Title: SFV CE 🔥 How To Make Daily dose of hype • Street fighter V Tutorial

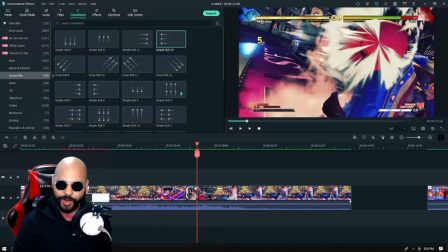(16:34)
Of that. So right away, so when you put down a transition, right?
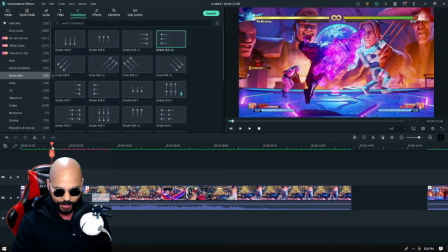(16:40)
When you put down this transition, you have to shorten it because the transition takes a lot. The transition takes a lot of footage space.
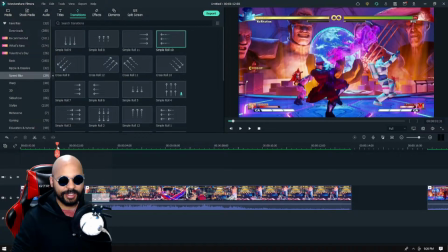(16:50)
It takes a lot of your frames, and the thing is that the gray part, as you see here, or let me move myself.
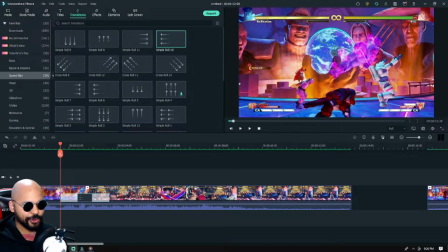(16:57)
Sorry, I'm in the way. Okay, you see this gray part right here, the gray part on the transition. So this is the animation of the transition. So as we're gonna play it right now.
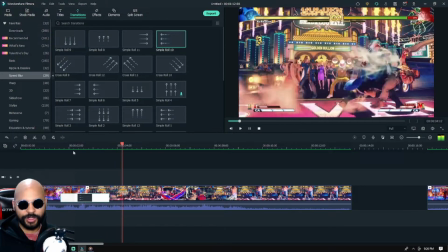(17:10)
You see what I mean? So you could tell that the transition is already taking animation.
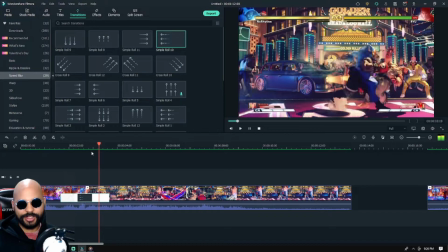(17:15)
So we need to shorten it up so the transition
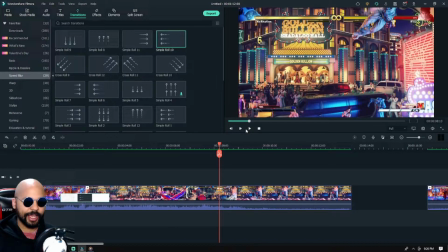(17:20)
syncs, does its animation at the same time Bison lands his hit. So we're going to have to shorten it.
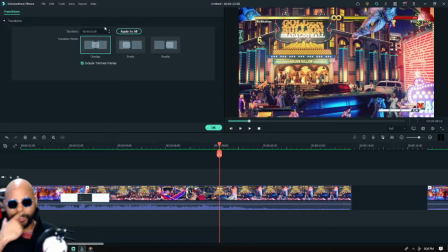(17:27)
Usually I like to shorten my transitions to 12 milliseconds. 12 to 14 milliseconds. It also depends on how much footage I cut. So when I'm putting in my transitions, what I like to do for every single clip,
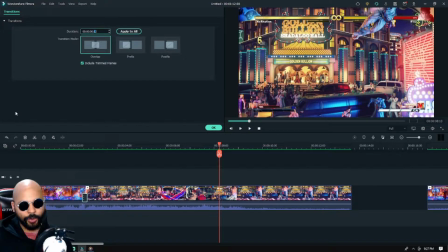(17:47)
I rewatch every single clip to see how each transition complements the two clips. So sometimes at times when I'm watching, I realize that transition didn't do well because I
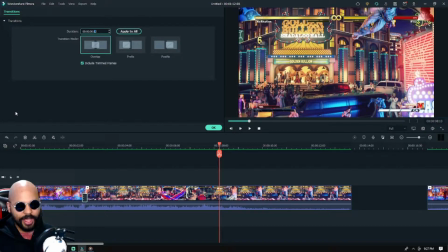(18:04)
was using too much derivation, or I need to extend the clip, or I have to reduce the clip,
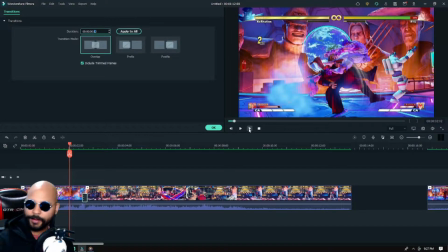(18:11)
and so on and so forth. So right now, we're going to check how it looks. So I think that looks good.
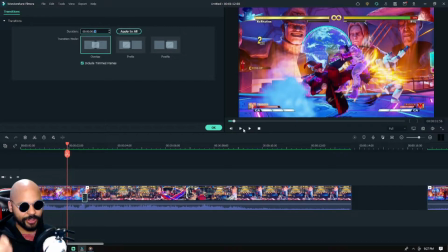(18:19)
So look. So it's literally, so the derivation of the transition is perfect, and I clipped, I cut the replay, so it is perfectly in sync with the transition.
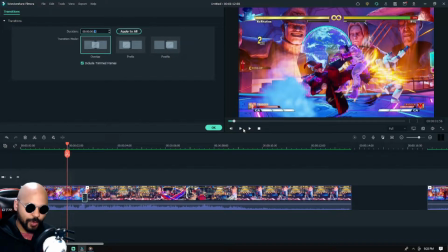(18:34)
So it's showing you the hit. It's showing you the hit as well as showing you the animation, the transition animation towards Balrog.
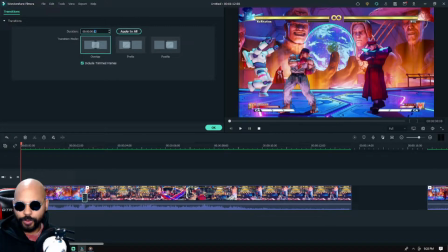(18:43)
So let's watch it again. So we'll watch the whole thing again. Boom, hit.
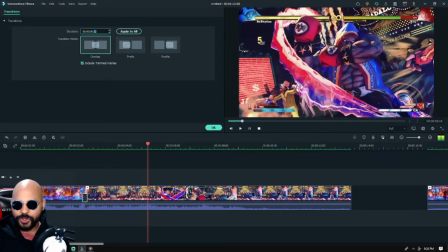(18:49)
It hits and it moves to Balrog. So you see how that complements the two clips.
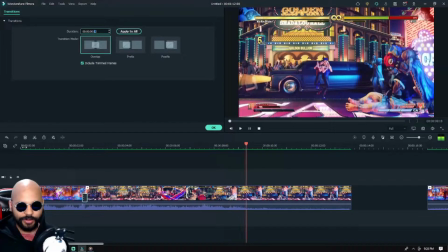(18:54)
All of this together
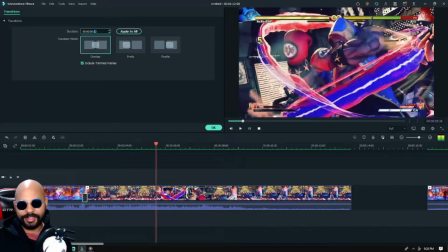(18:58)
leads into what I like to call kinetic transitioning.
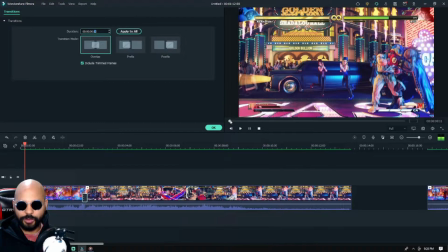(19:05)
Because there is a constant moment there, because there's the mixture of
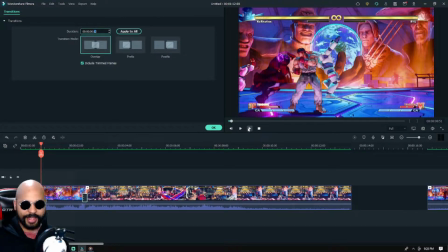(19:10)
momentum, force, and momentum and force. What complements the entirety of those two clips, and it actually helps your viewers keep focused.
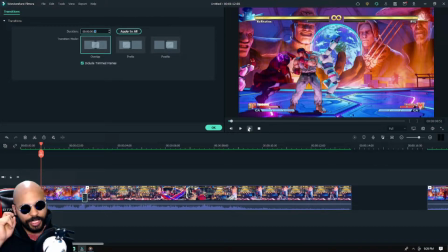(19:28)
So remember what I told you about camera, about keeping and concentration and camera work.
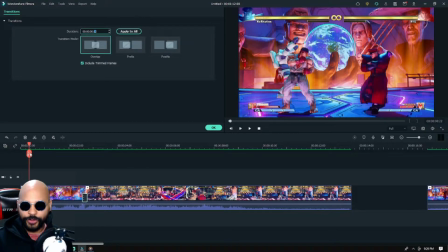(19:36)
So as you could tell, your viewer is already watching the whole thing,
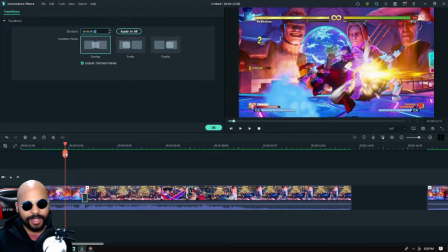(19:42)
watching it all go down, keeping their eye on Bison and his small little combo,
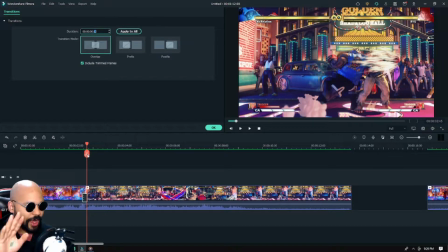(19:49)
and then it transitions because right away your eye is already fixated on the is already fixated. It's already following Bison. It's already following Bison, moving to the right, and then when it transitions, it moves on to Balrog.
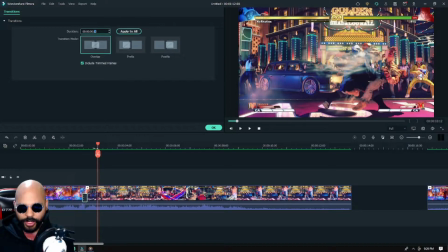(20:03)
What also is kind of like, if you're watching this video on YouTube, your viewer's like, whoa, I was not suspecting that. You know, it's like it transfers to Balrog, so right away the player is fixated.
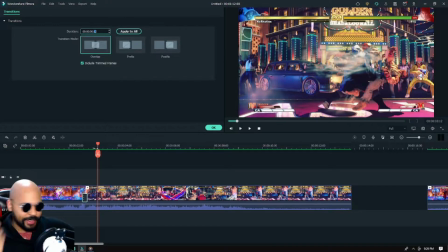(20:17)
They're already following. You got their attention. Yeah, you right away got their attention. So they're already focused on the video at hand. They're focused on the character, and so on and so forth.
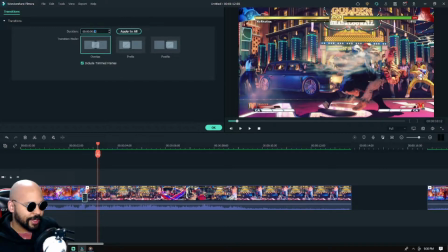(20:30)
So we're going to continue with this kinetic transitioning. Now we're going to talk about hold on, let me place myself properly.
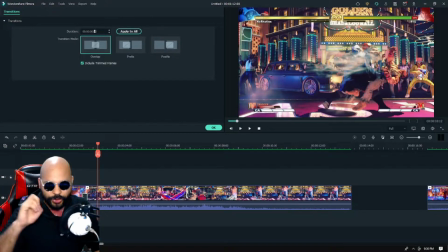(20:38)
Okay. Right now we're also going to talk about one key important thing.